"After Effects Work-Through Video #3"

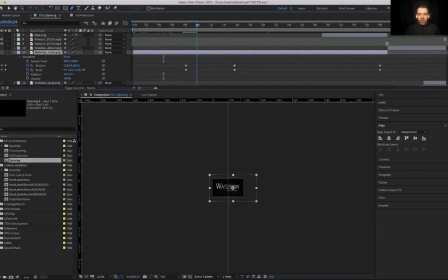So then what happens is when this scene starts, when it looks like it's moving, it's just hanging out and waiting. And then that keyframe is where it starts moving and it starts scaling in. And as it scales in, I ran into my face in the video.
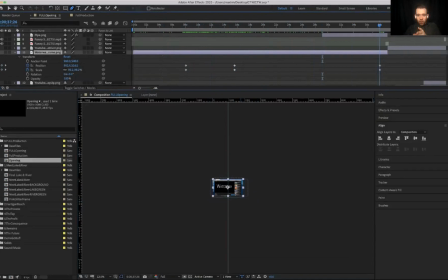So as it scales in, then it stops at the size that leaves it where it is in the video. So if I go in and I look at this and I zoom in on this,
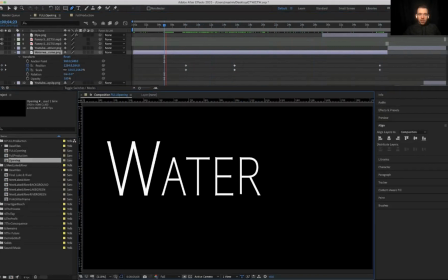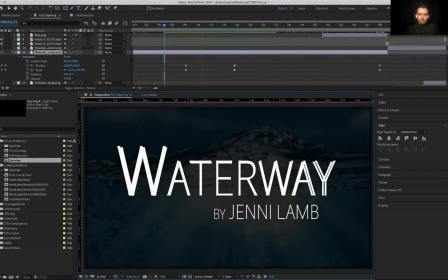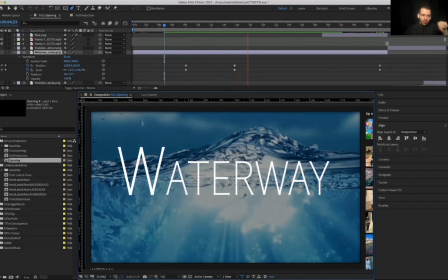right? So we see the video underneath, which is the composition from the last scene, and then we have this frame that's moving at the top, which is just saved as a PNG in the other software.
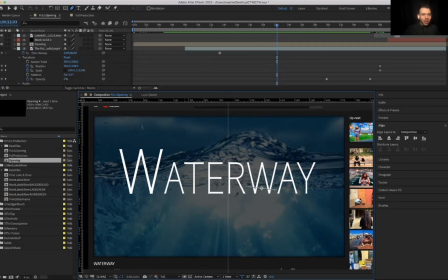Okay, let me see if I can make this a little bit quieter so I don't have to yell against it. 1 second. So I can go, if you're looking at editing audio in the composition, I do have some changes that are going to happen in a second.
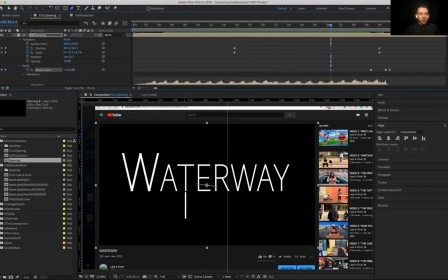But basically, I can drop my audio. I'm just going to do 10 decibels down on each point so it's not too terrible.
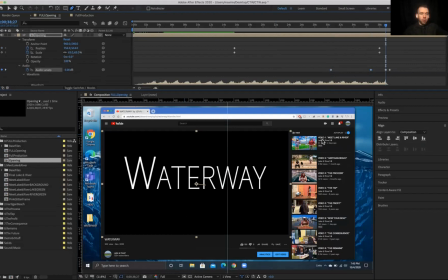This is saved in another hard drive, so this is not, this is saved in another hard drive, so it's not killing me to do this.
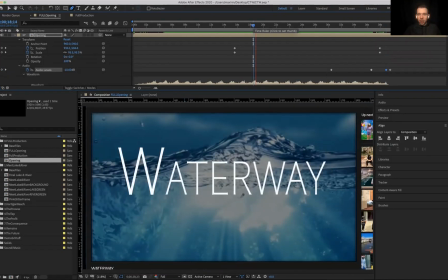I'm not saving any of this for keeps. Okay.
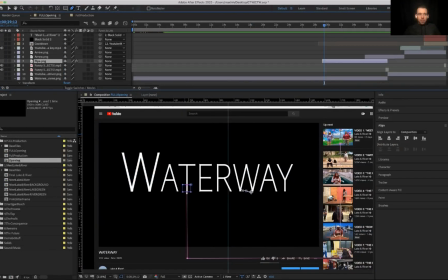So let's look at the next layer. So the next one coming up is the pipe, which is the white line. This is this line right here, right? And this has a similar thing where it's just the file itself.
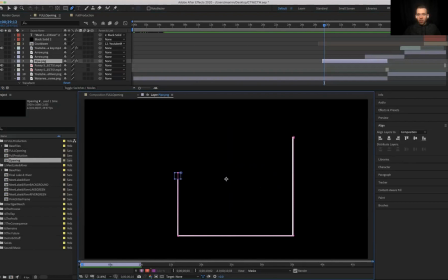If I double click on the file, it's just a white line that goes down over to over. And then I did a stroke path on it.
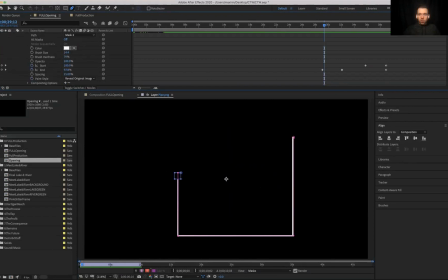So again, if you look at it from start to end, this path is what reveals that line.
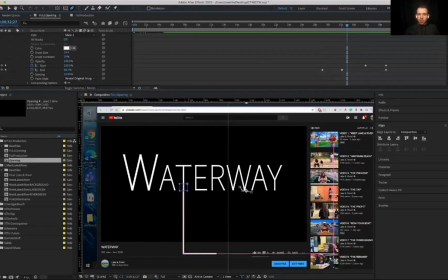So you can't see it. Sorry, this is this is the actual image. But this line is me revealing it.
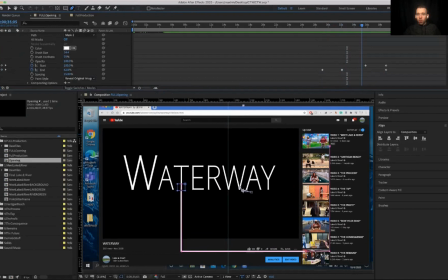And what I did was I timed it so that it would hit the corners at the time that it would hit with the music beats.
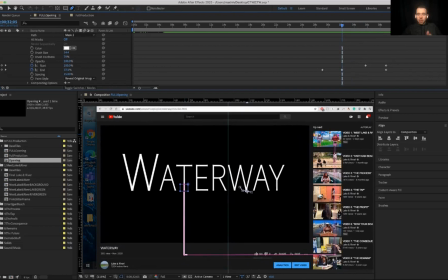So I knew what those were. And that's why that has those specific placements, is because I wanted to make sure that at that corner, I aligned that point where it was supposed to be.
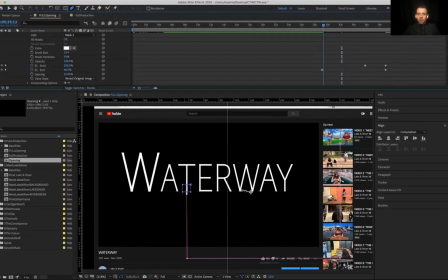So if I were trying to do this, what I would do, right? This is just my one line. This is where so let's actually watch what this looks like with the, 1 second. Lots of layers, lots of things going on. Where's my composition?
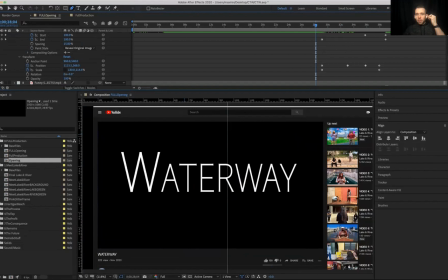There it is. So with the audio, so watch the pipe. Watch how it turns the corner.
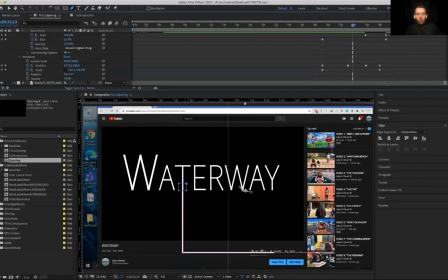Okay, now watch what I had before.
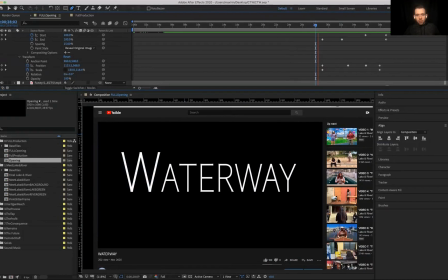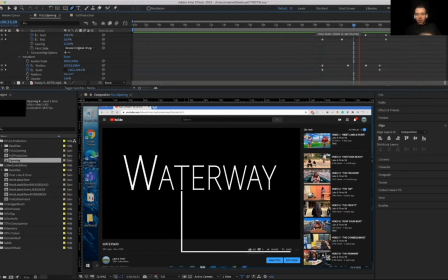Right, so it hits and it turns on that moment, and it doesn't work great for the second one in relation to how the music times, but basically not having that,
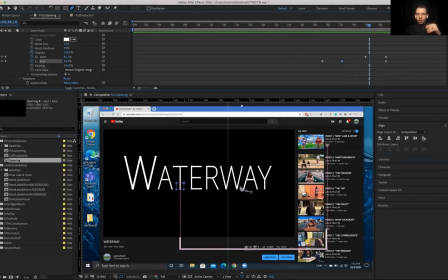oops, sorry, up here, getting rid of that point means here's how it's going to look.
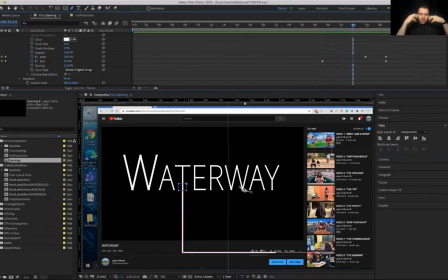Not a huge difference, but when you're watching it, there's that feeling of like, oh, that's where that goes. You see that turn the corner right then. And the way you do that is you come in and you figure out where it turns the corner.
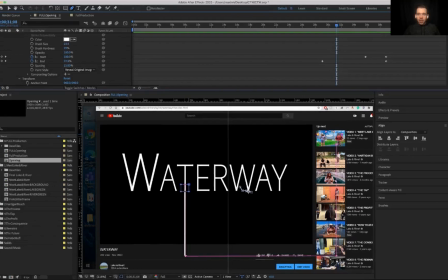Right, it turns the corner. I can keyframe through right there, and then I put a dot there, right?
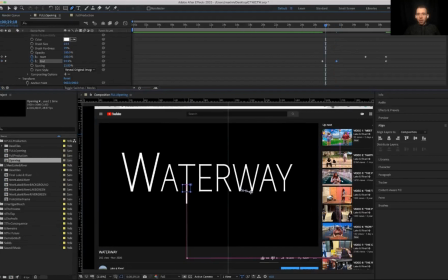So I just literally add a dot in where it is, and then I find the spot in the music right there. So then I move this over.
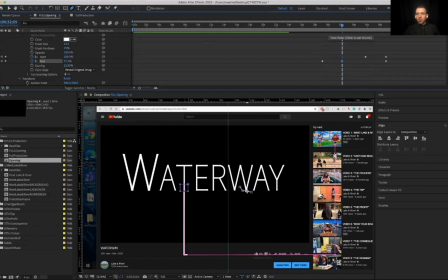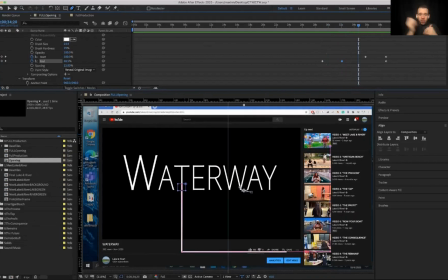right? So that's kind of how you can adjust things to make them match with what you're doing. So that's the pipe. Let's look at the other layers here. The arrow, so this is the mouse. So the mouse's movement is timed and set to whatever it needs to be. You can see it changing size as it comes in.
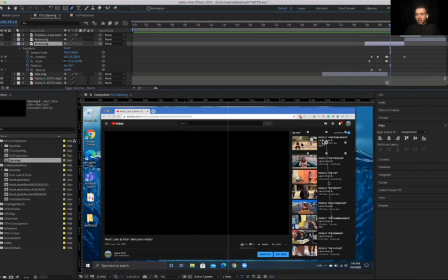So it gets smaller and scales down its opacity. That's the click. So right here is a click, right? So it moves in, it just zooms in a little bit and zooms right back out like we looked at before. And you can see right here is an audio effect.
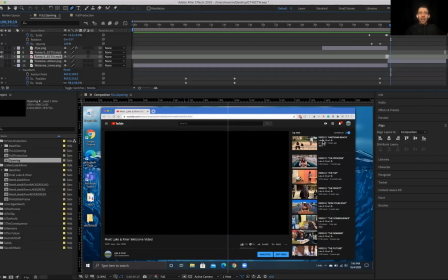This is from funny free sound effects, but it is the sound of a click. If I didn't have that,
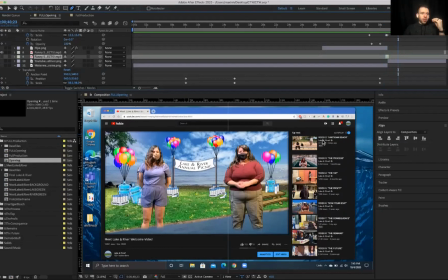what just happened, right? One little sound cue does so much for the telling of a story, all right?